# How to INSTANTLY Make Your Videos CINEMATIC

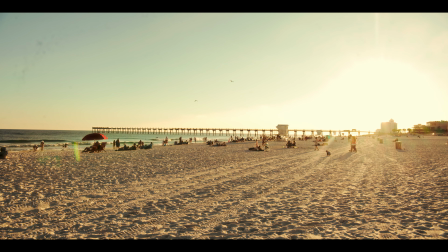The other shot? Yeah. Yo, deep in the healing process, I'm a rise on my soul.
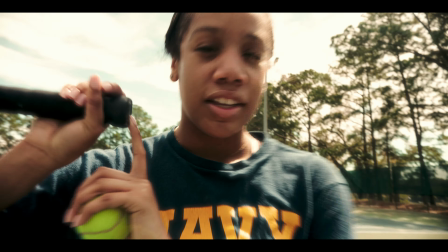I have an animal on mine. I'm about to beat their Hey, behinds. she a professional. What is she trying to do?
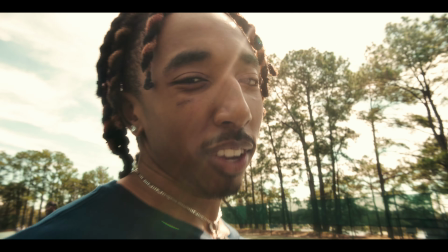She a professional out here.
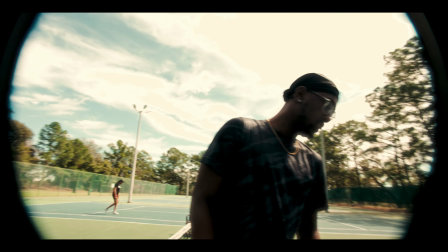I want a nice clean game. They have a good game. No smacking each other with rackets. Oh, they have a good game.
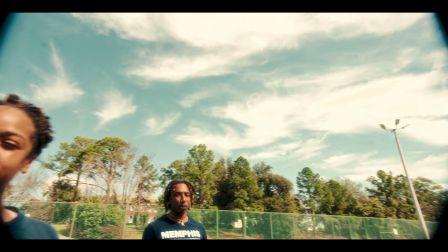I'm smacking their behinds with a dog. Trip. Let's get to work, my king.
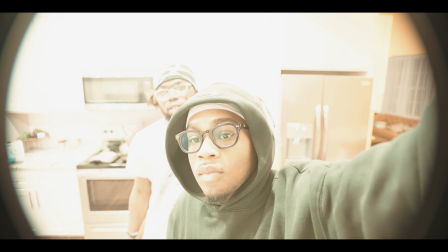So the first step in actually shooting cinematic video is understanding the right settings to use.
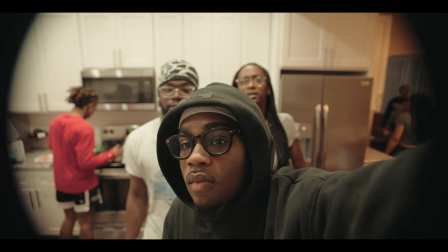These settings all work together to create a cohesive image that looks cinematic.
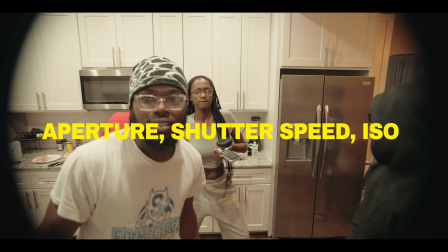This is your aperture, shutter speed, and ISO. An aperture is a hole or opening in a camera lens that controls how much light enters a camera.
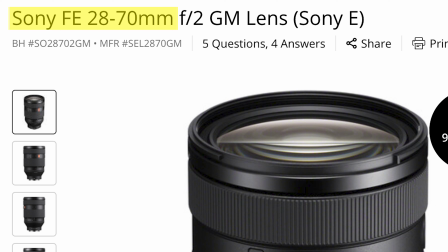For instance, this 28-70 lens that you should buy from me is 28-70 with a constant aperture of f2, which means that the lens stays at f2 the whole way through.
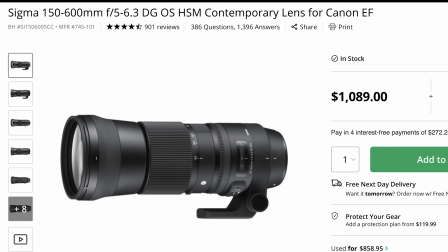Compared to this zoom lens, from 150 to 600,
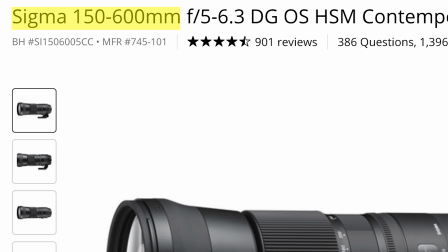its highest aperture is f5 to f6.3, which means that it changes as you zoom. These values affect how much light you're letting in your camera, which can be essential for low light.
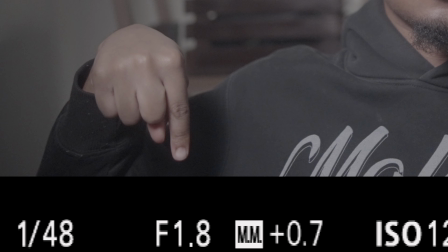Here I am at f1.8 and I'm in focus, but my background is not.
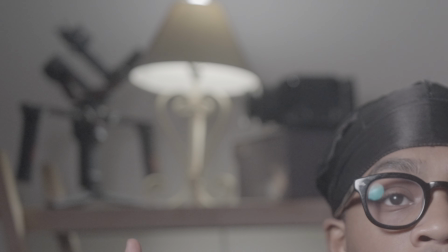This is essential for subject separation and if you want the audience focused on the person.
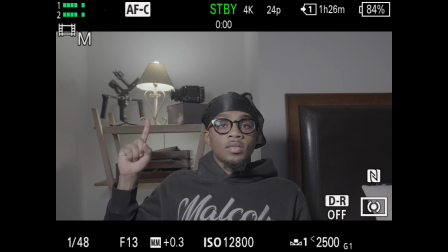At f13, we can see the background open up more. This is that depth of field effect everyone talks about.
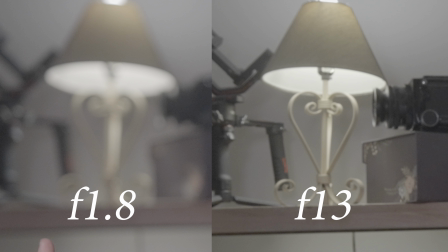I tend to use 2.8 for subjects and a tad bit of background, and f4 for landscape.
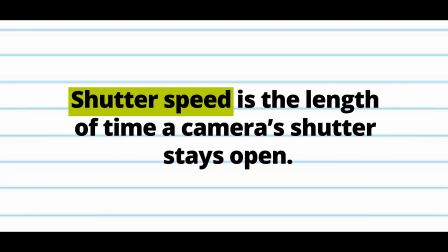Shutter speed is the length of time a camera shutter stays open.
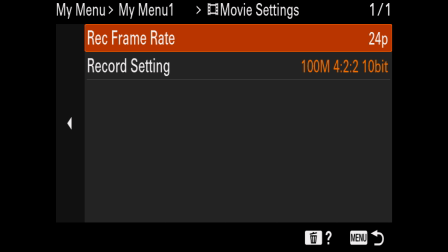This works alongside with frame rates, which is usually 24 for cinematics and 60 to 120 for slow motion.
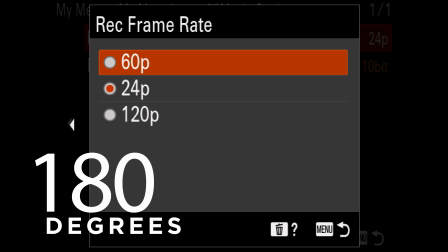The general rule is the 180-degree rule, or basically that your shutter is double your frame rate.
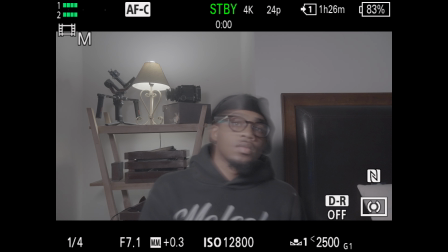Here's my frame rate low, which creates a lot of motion blur. This is high with minimal motion blur.
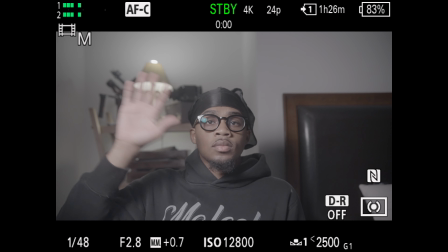And this is exactly double, which gives the most realistic blur close to our eyes.
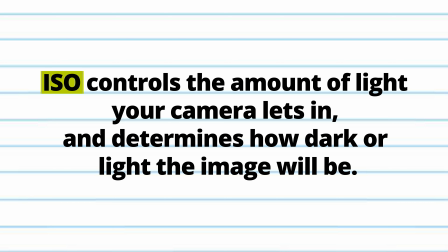ISO controls the amount of light your camera lets in and determines how dark or light your image will be.
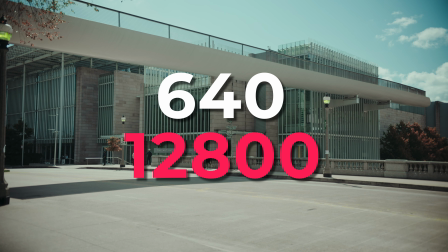My A7S III has dual base ISO from 640 to 12800.
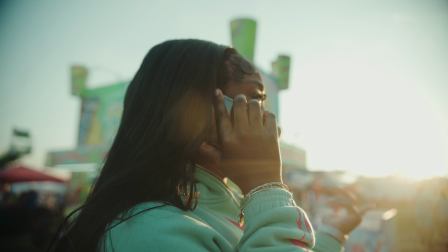These values give your image the least amount of noise. For brighter shots, I usually stay at 640, and for darker, I'm usually at 12800.
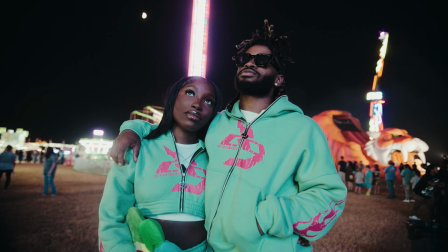And any excess light is covered by my ND filter. Just search your camera's base ISO and work with it from there.
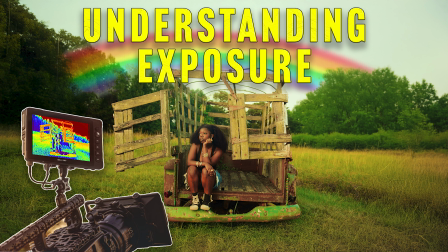These all work together for something called the correct exposure, but that video will be up soon.
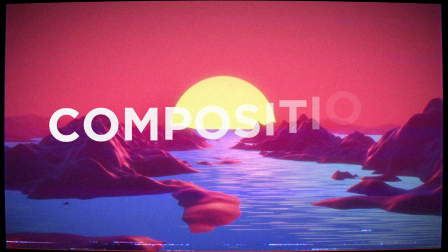The next step is the right composition. This is essentially how you arrange your shot.
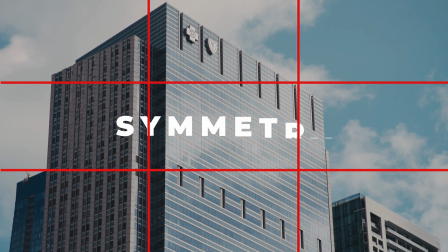The first I use is symmetry, which is basically equally filling the rule of thirds grid on your camera or following your image's lines.
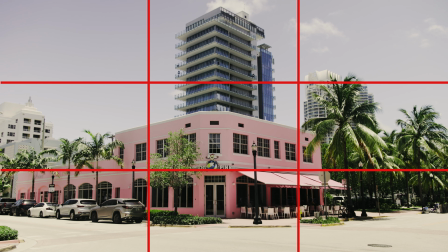It creates visually appealing images and draws your audience's attention.
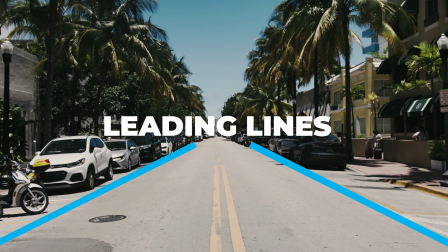The next is leading lines, such as those in roads or buildings that lead your eyes to a certain direction.
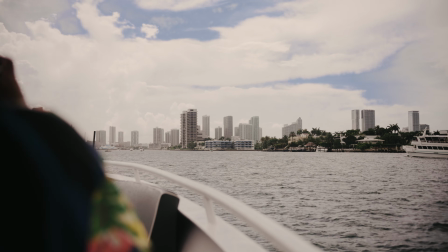Last, we have negative space, which is just filling one portion of your image and leaving space to the equal opposite side of the frame.
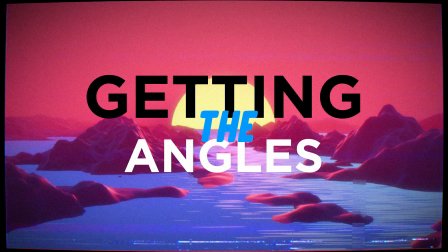Next, we have getting angles. To tell a story, it's best to get establishing shots,
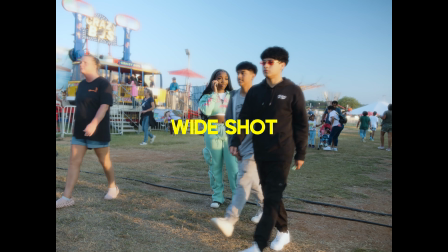wide shots, mediums, and close-ups.
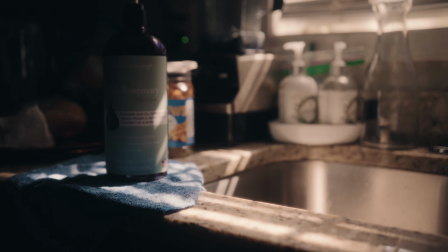Establishing shots tell your audience the setting, and those shots after are for details.
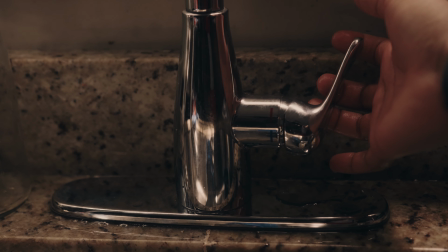The mediums and close-ups can emphasize what you want your audience to focus on and helps them subconsciously gather the story together.
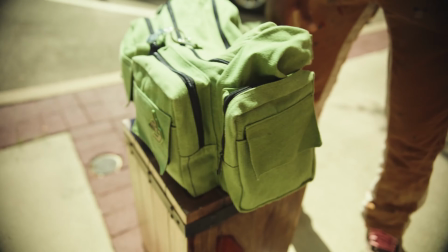It's also best to get creative and immerse your audience with cool shots such as this one in the bag,
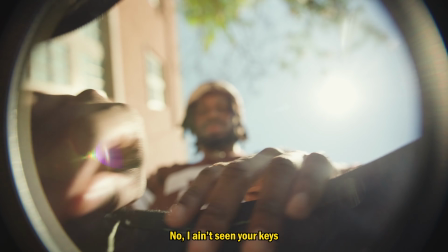where it can help the audience pay attention as well as make the story feel more immersive.
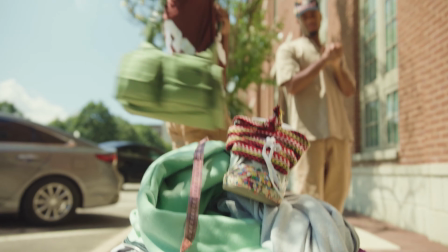Just think outside the bag and try different things out. Make sure to have too much footage so that you can play with various shots of the same thing.
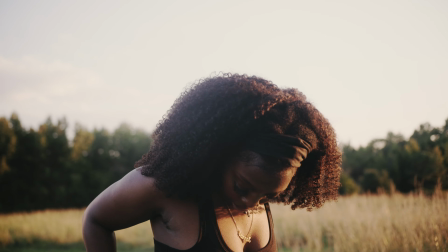Now we have lighting. I usually love to shoot golden hour, and that's because the sun is lower and can create contrast.
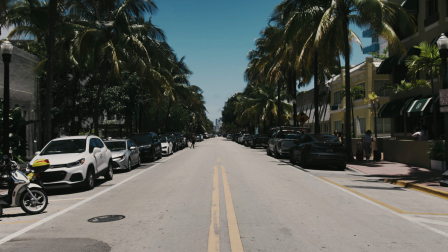For example here, the sun is high in the sky and doesn't provide us with much contrast.
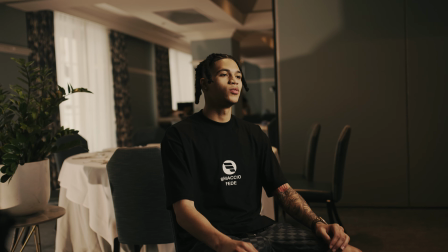But if we shoot on the shadow side or where there is less light, it creates more depth, giving us that cinematic look.
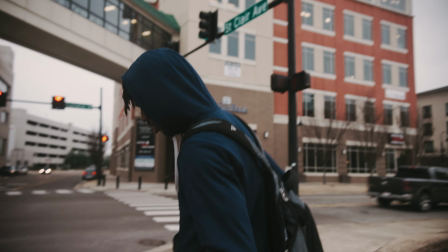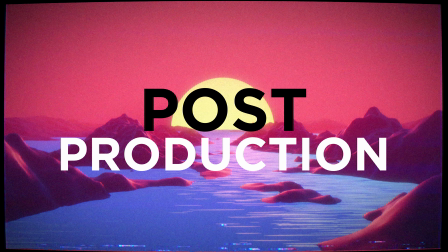Now our last steps are post-production, specifically color grading and sound design.
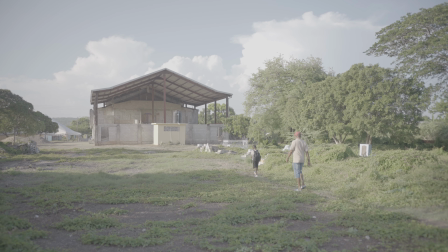Shooting in log and then color grading to your specific scene can give it a cinematic look.
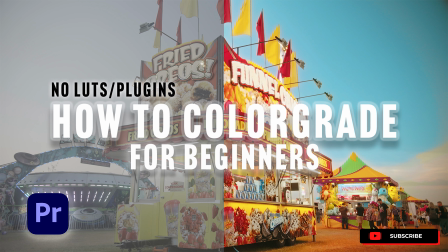I won't go too in depth, but to learn more about this, check out this beginner tutorial I have, as well as the more advanced one.
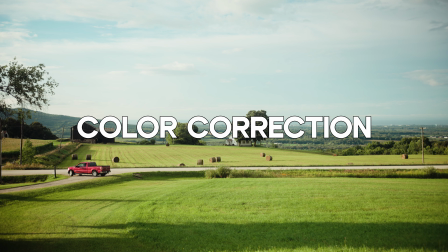But I start in log, add my base LUT, color correct, adjust my lighting, and then make colors pop with HSL.
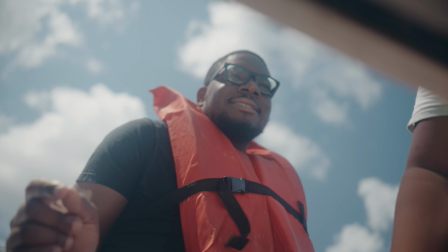Color grading to your specific scene is essential for getting the look and feel you want of your cinematic.
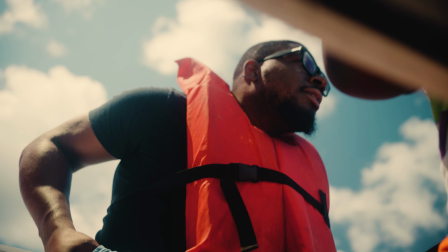Color obviously depends on what you're shooting, but I find myself to be shooting more
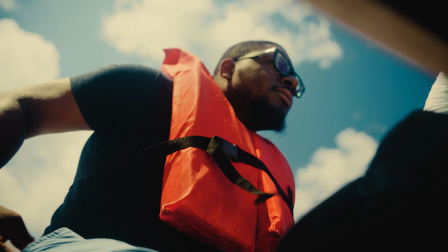warm and more contrasty, and essentially sometimes even more punchy with my colors.
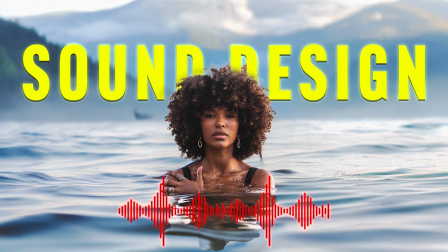Now we have sound design, which I also have a video on.
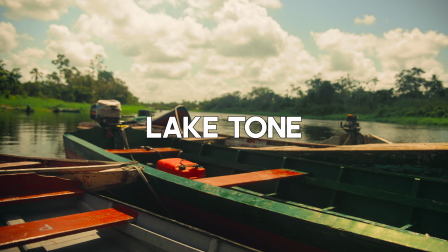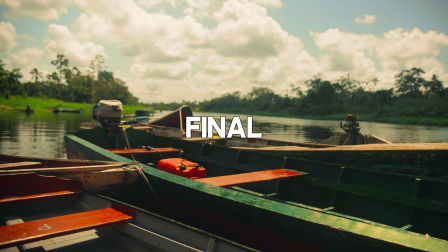This essentially allows you to amplify certain sounds to better immerse your audience and make them feel like they're really experiencing the scene.
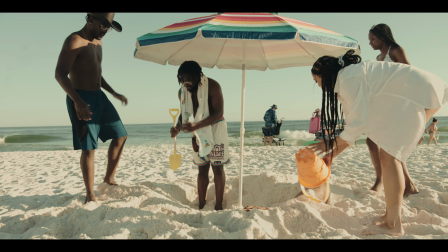With all that can give you a better feel on how to make cinematic videos.
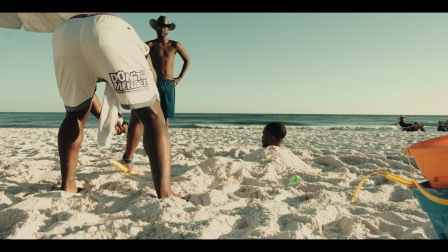Stay tuned for more tips, tricks, and tutorials, and comment and subscribe for more.
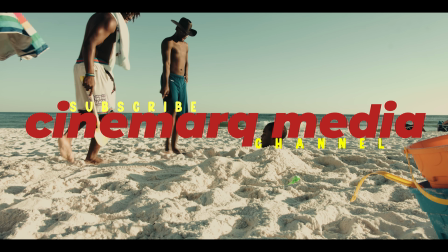I'm out.